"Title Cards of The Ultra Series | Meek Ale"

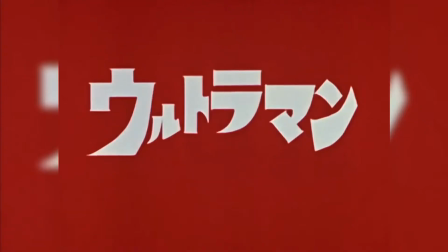(0:11)
Hey everyone! Title cards, am I right? The title card, or title sequence, is an absolute staple of the Ultra franchise.
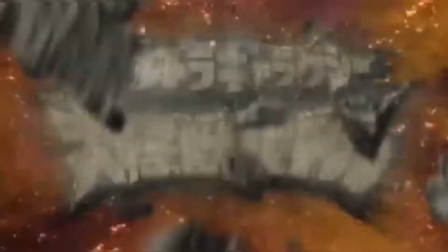(0:20)
The title card typically showcases the title of the series. Every single show, including the spin-offs, have these.
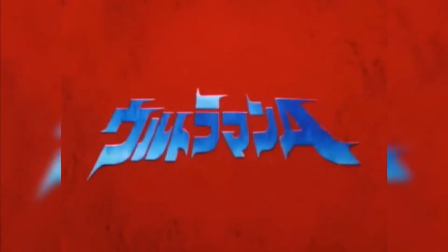(0:27)
They've been here since the very beginning. If an Ultra show doesn't have a title card in one form or another, I will lose it.
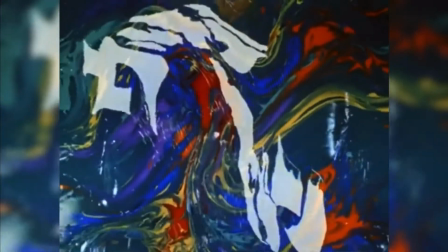(0:34)
That's not to say the Ultra series is the only franchise with this, far from it.
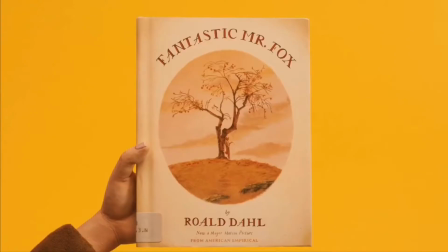(0:39)
Nearly every other TV show, or movie, or video game have these title cards.
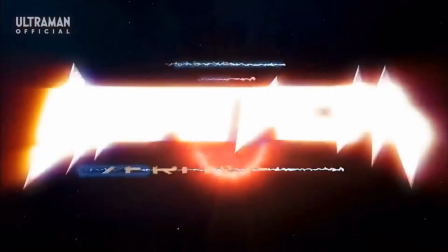(0:44)
They serve an important purpose, to tell the viewer what they're getting themselves into, to signify the start of an experience. More often than not, with the style and feel of the media. You know, just in case you don't know what you're watching.
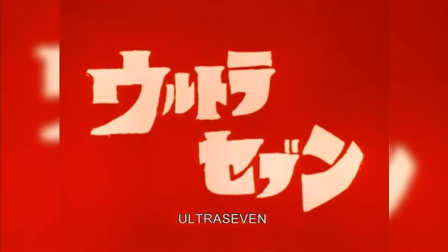(0:59)
The Ultra series also did not invent the title card. These have been around way back before Ultra Q even came into being.
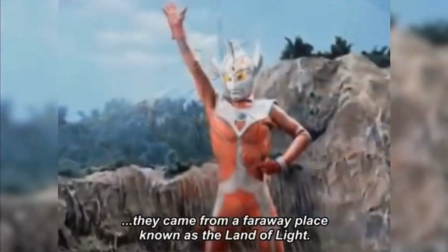(1:07)
Though, because of how long this franchise has stood the test of time, I think it's really interesting to see the franchise still retain this tradition up until today.
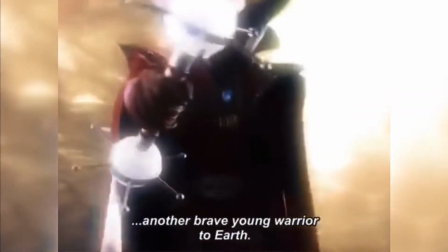(1:15)
And even cooler, how these title cards have changed throughout the years.
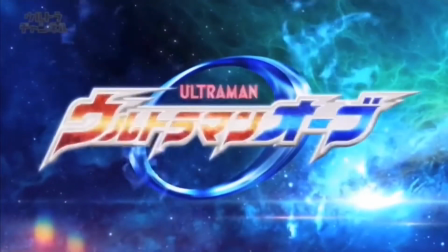(1:19)
We'll only be talking about the title sequences which unveil the series logo, not the full opening song sequence.
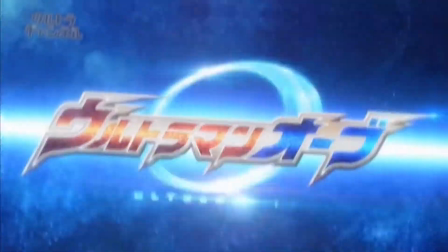(1:26)
To begin with, we have to go all the way back to 1966's Ultra Q. Ultra Q is the first
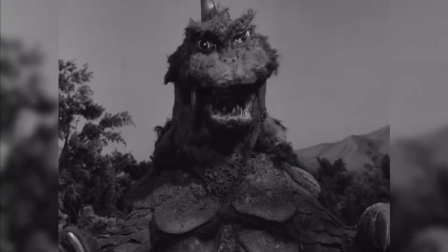(1:32)
entry in the Ultra series and Tsuburaya Productions' first foray into television after helping out in the special effects for Toho's films.
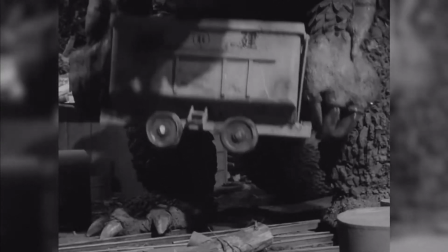(1:40)
Ultra Q does not feature any Ultra hero, but focuses on mysteries and odd occurrences,
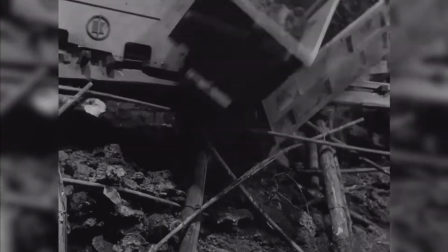(1:45)
yet hosts the most iconic title sequence ever in probably all of Ultra media.
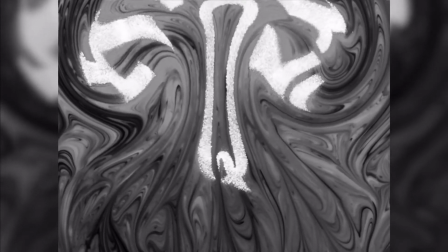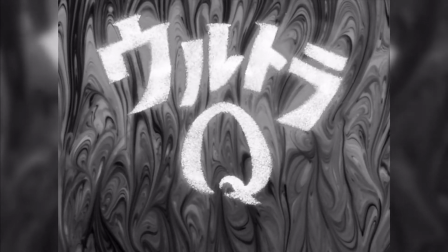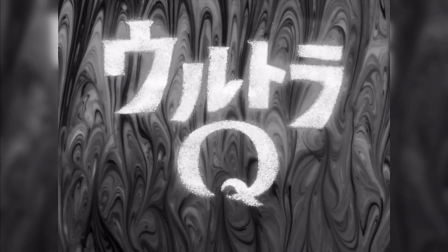(2:03)
This freaked me out so much as a kid.
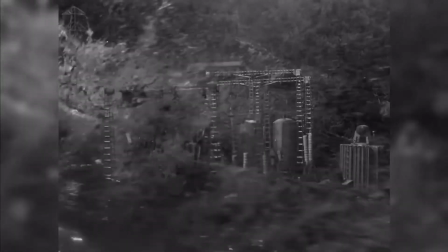(2:06)
This perfectly captures its mood, with the eerie sounds in the background and the swirl into the title,
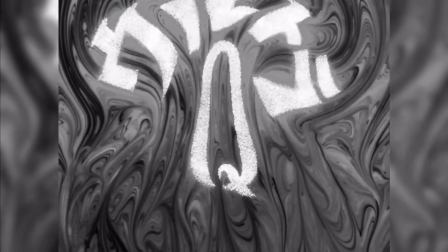(2:12)
which I imagine would have been super cool to see back in 1966.
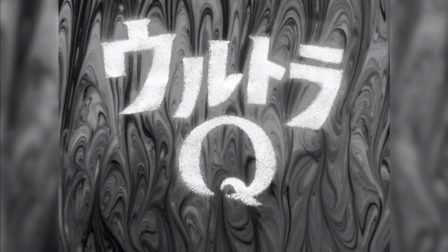(2:16)
Its peers which were airing or had aired before it also utilized title cards, like Ambassador Magma, or even Godzilla back in 1954.
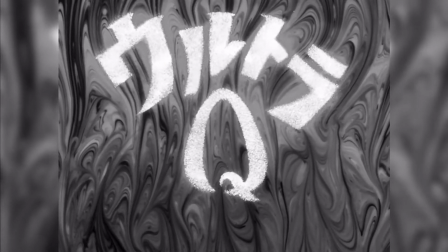(2:25)
The special illusion-like title card here may not have been the most high-end special effect, but it's a really clever one.
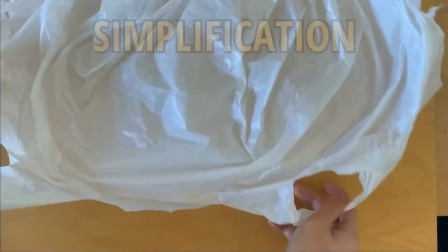(2:32)
You see, how it works is basically they create a background pattern, probably on oil paints,
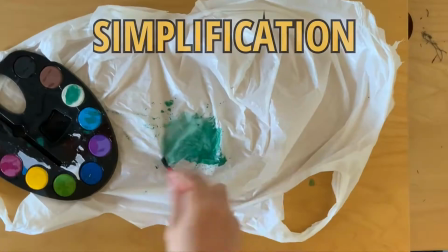(2:37)
write out the Ultra Q logo on it, then they swirl it out, and then in the editing room,
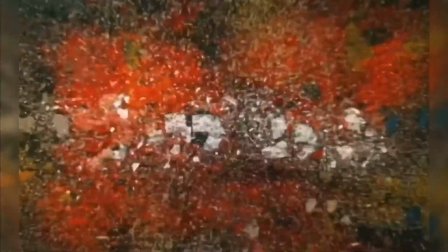(2:43)
reverse the footage. I think this highlights Tsuburaya's ingenuity in his craft by utilizing a simple camera trick,
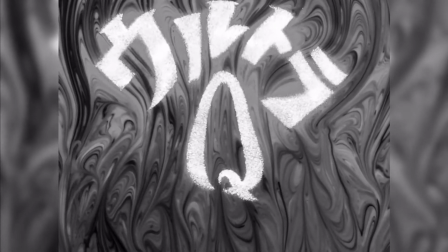(2:50)
but still manages to add so much identity and atmosphere to his title card.
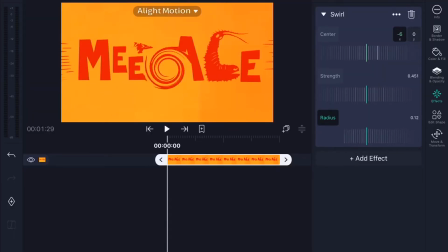(2:55)
Nowadays, this sequence can be created using modern software, but back in the day, this is still super impressive.
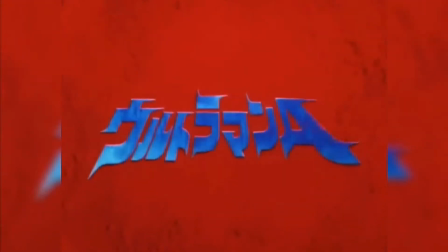(3:01)
On that topic, in the Showa era, the title cards reflected the special effects of the time, sort of like a teaser of the effects we'll see later on in the episode.
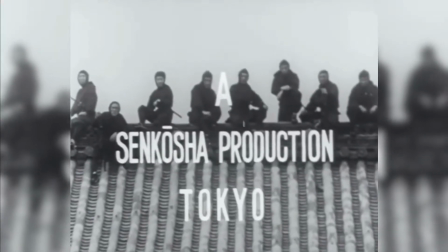(3:10)
During this time, a lot of the other shows on TV in Japan made their title sequences in the way of text on live action footage,
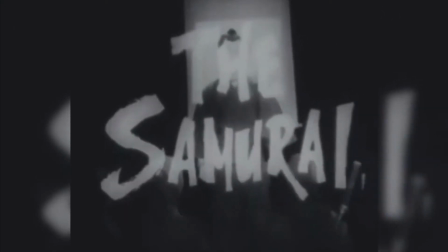(3:18)
like we see in Samurai, Giant Robo, and later Kamen Rider.
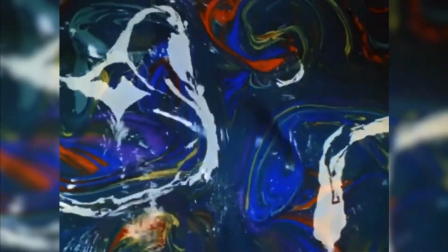(3:22)
As far as I found, the Ultra series title cards were different in this respect, aside from maybe Godzilla and his sequels.
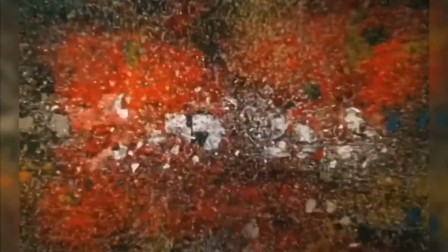(3:29)
The next installment is another mega iconic one, Ultraman's. Ultraman starts out as Ultra Qs, but explodes into red paint. This bold splash of red, coupled with the honking sound effect,
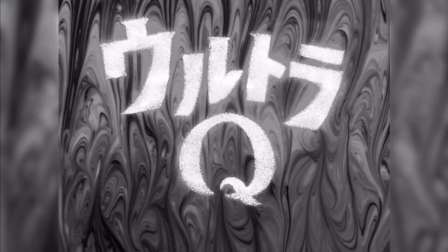(3:42)
immediately communicates the change in tone from the mysterious eerie Ultra Q to the upbeat hopeful Ultraman.
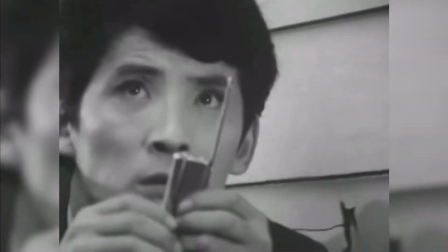(3:48)
And it doesn't stop there, it signified the leap into color.
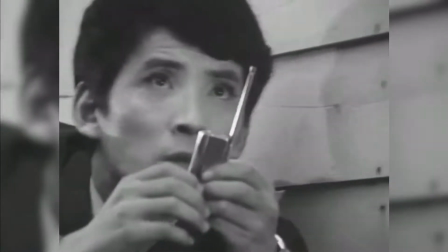(3:52)
Ultra Q was an entirely black and white show, while Ultraman was full color.
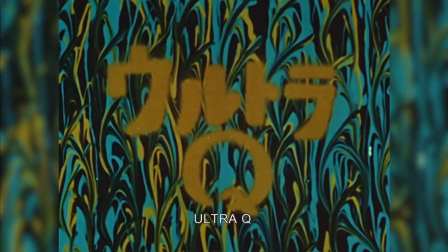(3:57)
This intro sequence perfectly communicates to the viewer, this is the show that will change your life.
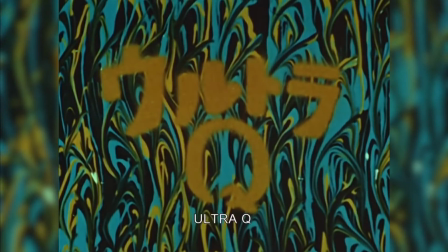(4:05)
Yes, the Ultra Q sequence is in color in this one, but they're creepy colors, and it does say Ultra Q after all.
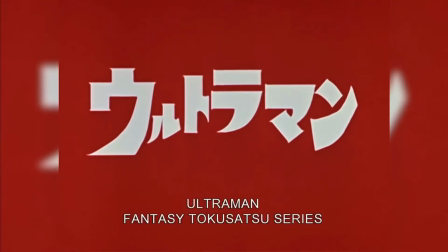(4:12)
The red burst truly makes it feel like it just bursts onto your TV screen.